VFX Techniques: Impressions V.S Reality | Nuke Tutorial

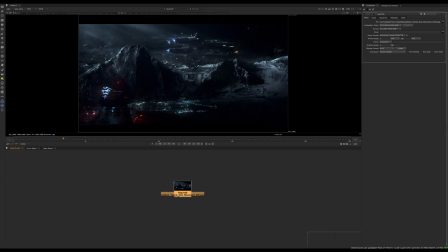(0:08)
So another important concept that we want to talk about as a compositor looking at a shot is impressions versus reality, right? So the further something away from the camera is,
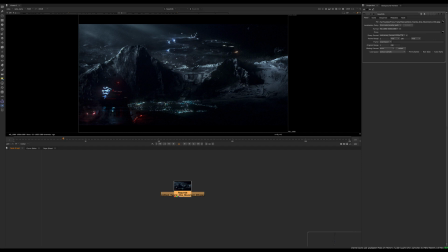(0:23)
we can sort of compress whatever that thing is into a simplified form. And this is kind of how like painters think about things as well. When you're painting, a forest, they're not painting every single individual leaf with every single individual vein on each leaf, for example.
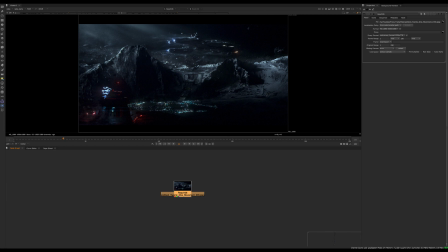(0:42)
They're just using one dot of color with maybe a specular highlight that's slightly desaturated. And that's kind of the same concept. It's like you're taking something complex, you're simplifying it for the distance that we're looking at it.
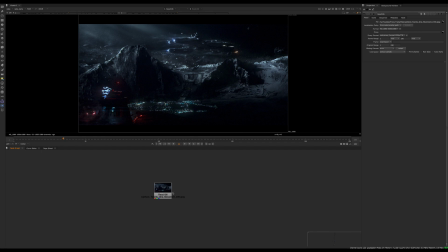(0:56)
So that's kind of the impression on the viewer versus the reality of what it actually is. And so this is happening a lot even in this shot. So for example, if we just think about this for a moment,
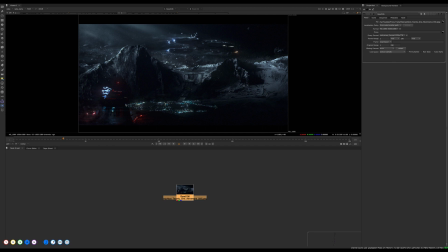(1:10)
this is one way to look at it. So we have like the city here. So this is a perfect example. Like we could make an entire city from a noise pattern. We could just take a noise pattern, we could make some areas brighter, we can make some areas darker, and then just break up the colors, and we get the impression that there's a city down here,
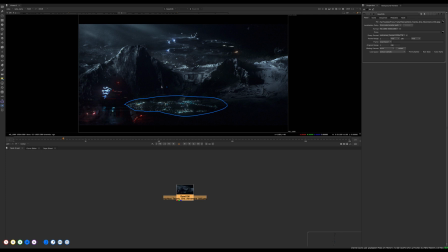(1:29)
but actually it's just a noise pattern. In this example, we didn't use a noise pattern. I actually use a picture that I've taken over Los Angeles, and I'll give you guys that picture to do the matte painting with, and there's a whole bunch of pictures we're going to use here.
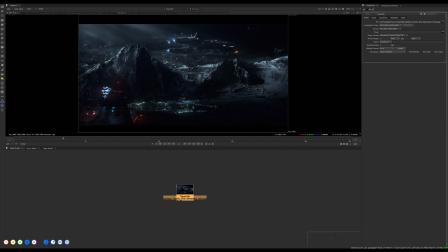(1:43)
But we're still getting that sort of feeling, and I just wanted to show you because you could do it with a noise pattern and probably get a very similar result. You might have to spend a little bit more time getting the little clusters. So you see like there's kind of a cluster here, and there's a little bit more density in certain areas.
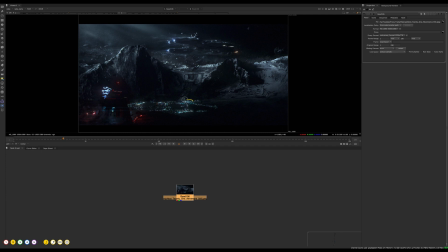(1:59)
So if you study cities and the layout of a city, you're going to see these kind of clusters, and then you're going to see these roads that are maybe a little bit more dispersed. But everything is going to be connected, right? So there's going to be roads that need to connect to transport materials or whatever it is.
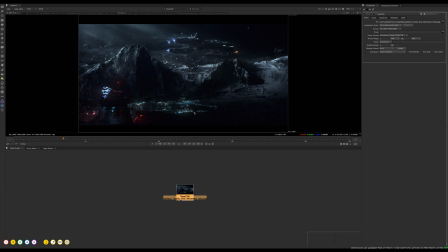(2:15)
So when you're designing something, you want to design it. You don't just want to put a random noise pattern. If you're doing like the look dev or something, you want to think about the purpose of the thing you're designing. What is the story behind it? What is the reason that things exist?
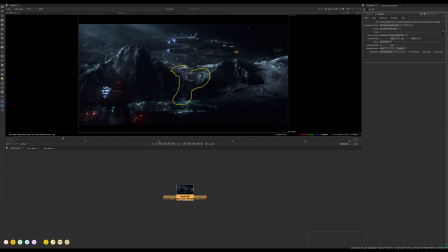(2:33)
And it's the same for all of this here. All of this stuff has a purpose. I'm thinking about the story about what this place might be. Maybe this is an underground mining facility. That's how I was thinking about it. So I was like, well, maybe they're transporting some kind of oil or some kind of materials down into this maybe underground facility.
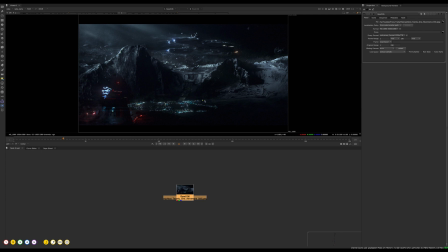(2:50)
So in my mind, I was coming up with a story and then designing around that story after I had kind of determined what I wanted to do. But continuing with the impression versus reality, we can see the same thing up here, right?
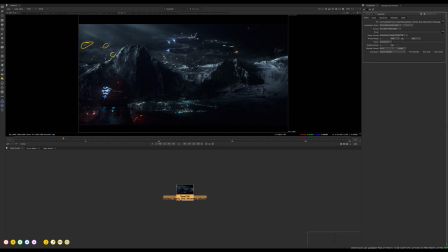(3:04)
So we have these like meteors, all these little floating rocks, but we also see ones that are much smaller. So we see like ones that are kind of like really tiny dots, and we're just using some noise patterns in there,
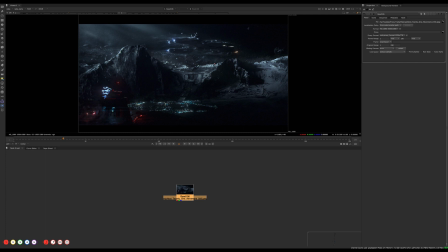(3:19)
very dispersed, but it still gives us the impression that those are actual rocks. And so we have some CG rocks to start with, so some of these are actual CG, but we want to still give the impression that this asteroid field continues much further.
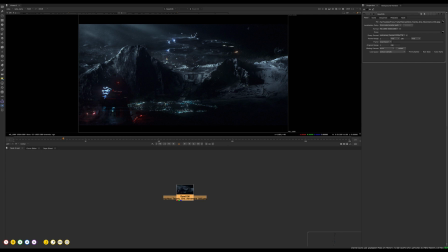(3:35)
And again, so we're just simplifying. We're just saying, well, maybe some of the ones that are really far away will catch highlights. So you'll see that some are brighter and then some are darker. You'll see that some have a little bit less highlight. So based on the rotation of that rock or how it's catching the reflection, we need to break up the highlights.
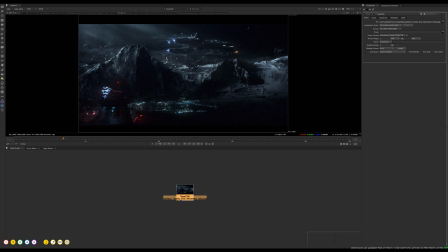(3:53)
We don't want them all to be one. You wouldn't want to simply just put white dots everywhere, because it's not going to give you the impression that some are more reflective, some are more of a flat surface.
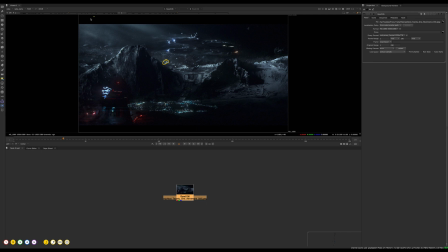(4:07)
A flat surface is going to reflect more the highlight that's casting onto it versus like a more broken up rock.
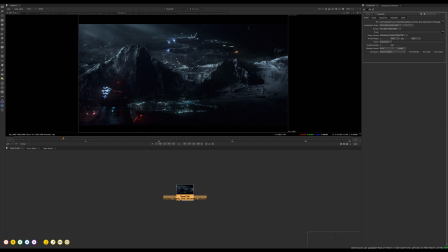(4:15)
So to give that impression, we're breaking up the highlights. We're having some brighter and some darker. And same with all of this stuff, right? So we have like all of this cloud stuff, which is giving us the impression that it's pushing through dirt, and we're also leaving like a hole in the cloud.
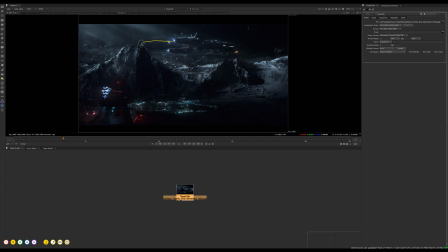(4:32)
So this ship is so big that it's actually it's kind of making it darker behind. So it's actually pushing all the light dust kind of in front of it and leaving that darker area. And so those are all little things we want to think about. Same with all of this kind of stuff.
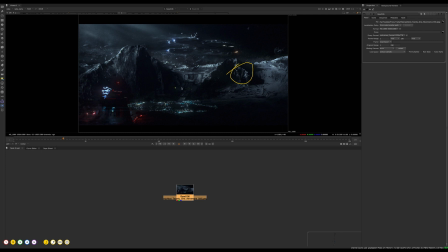(4:49)
We have all this impression of these giant boulders and all this kind of stuff up here, but these are through the matte painting and stuff like that, so it doesn't really go with this concept completely, but just things to look at and think about. So always think about how can I compress things down based on the distance. And this doesn't only apply to patterns like noise patterns.
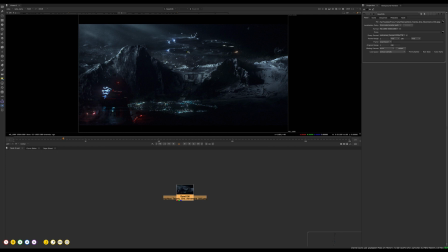(5:08)
It also applies to like motion, so you could kind of get the feeling that this dust cloud is moving. We could even take a picture of a dust cloud. And one trick you can do with to give the impression of motion or the impression of moving clouds is to key the highlights.
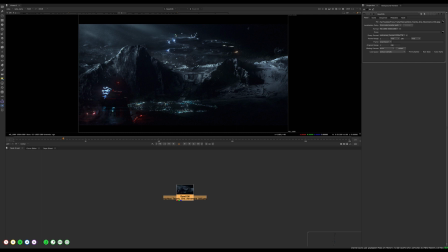(5:26)
So you can key like the brightest bits. You see like there's a brighter spot here. You could key that spot and then make that spot like animate a little bit faster than the rest of the cloud around it. And what that will do is actually give you the impression of parallax.
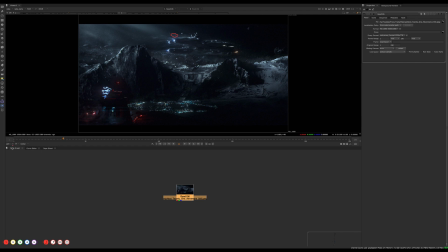(5:42)
So even though it's not true parallax, the length of the shot is only from 1 to 230. So we only have maybe like a couple seconds here. The shot's not like 10 minutes long. So by the time that effect would break, it wouldn't work anymore. It still gives us the impression.
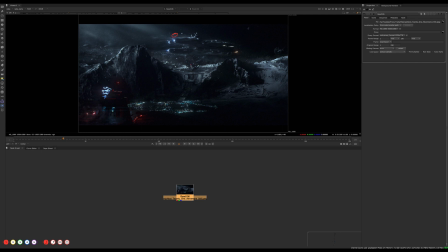(5:59)
So that's how we can like fake a parallax, fake 3D without truly doing the whole 3D process. So the more ways we can sort of give impressions, the better. This is the same also for this missile.
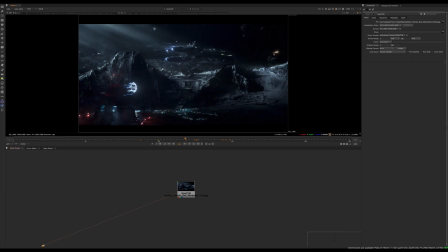(6:13)
So this is an impression thing. I didn't actually simulate any effect for this missile. And why would I? Because look at the sizes on the screen. We're not going to simulate, a super highly detailed, fire coming off of this.
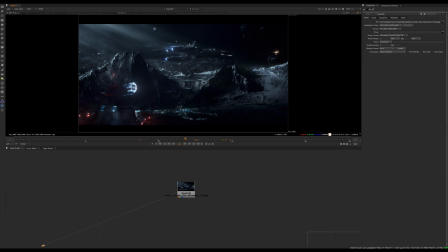(6:29)
This is just a couple grades, some basic noise, and some clouds that it's going through. So we'll talk about that once we get into how it's made and everything like that. But you also see there's a slight trail of smoke. And again, that's just some noise patterns and some rotos. And we're using it on some 3D geometry as well.
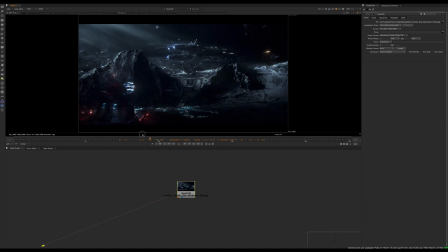(6:48)
But we'll talk about all of that. But again, even the windows up here. So this ship didn't actually have windows. Do we need to model an interior for the ship? Absolutely not. We don't need to waste time doing that. We can just take a picture of a city and just
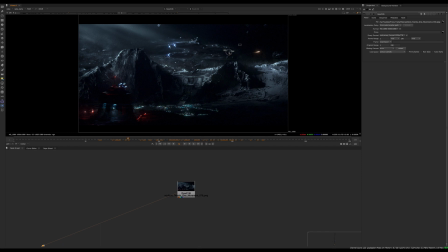(7:07)
put some simple windows in there and give the impression that this thing has all of this like detail there. So those are all the kind of things you want to think about.
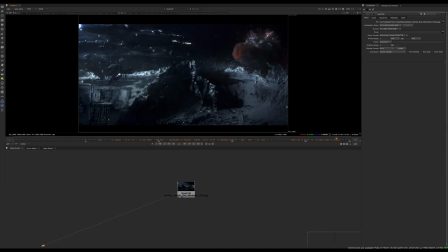(7:17)
And same for this, we're giving the kind of impression of like lightning bolts, but we're not simulating it. We're actually using a pattern. So I'm going to show you guys how we did that. So it's just about simplifying, getting the feeling of things, and that's about it.
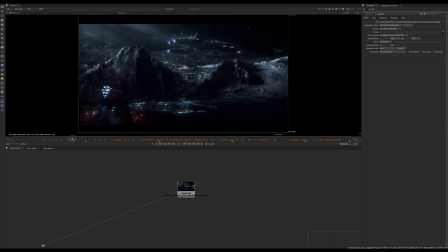(7:35)
So we'll talk about some different concepts next.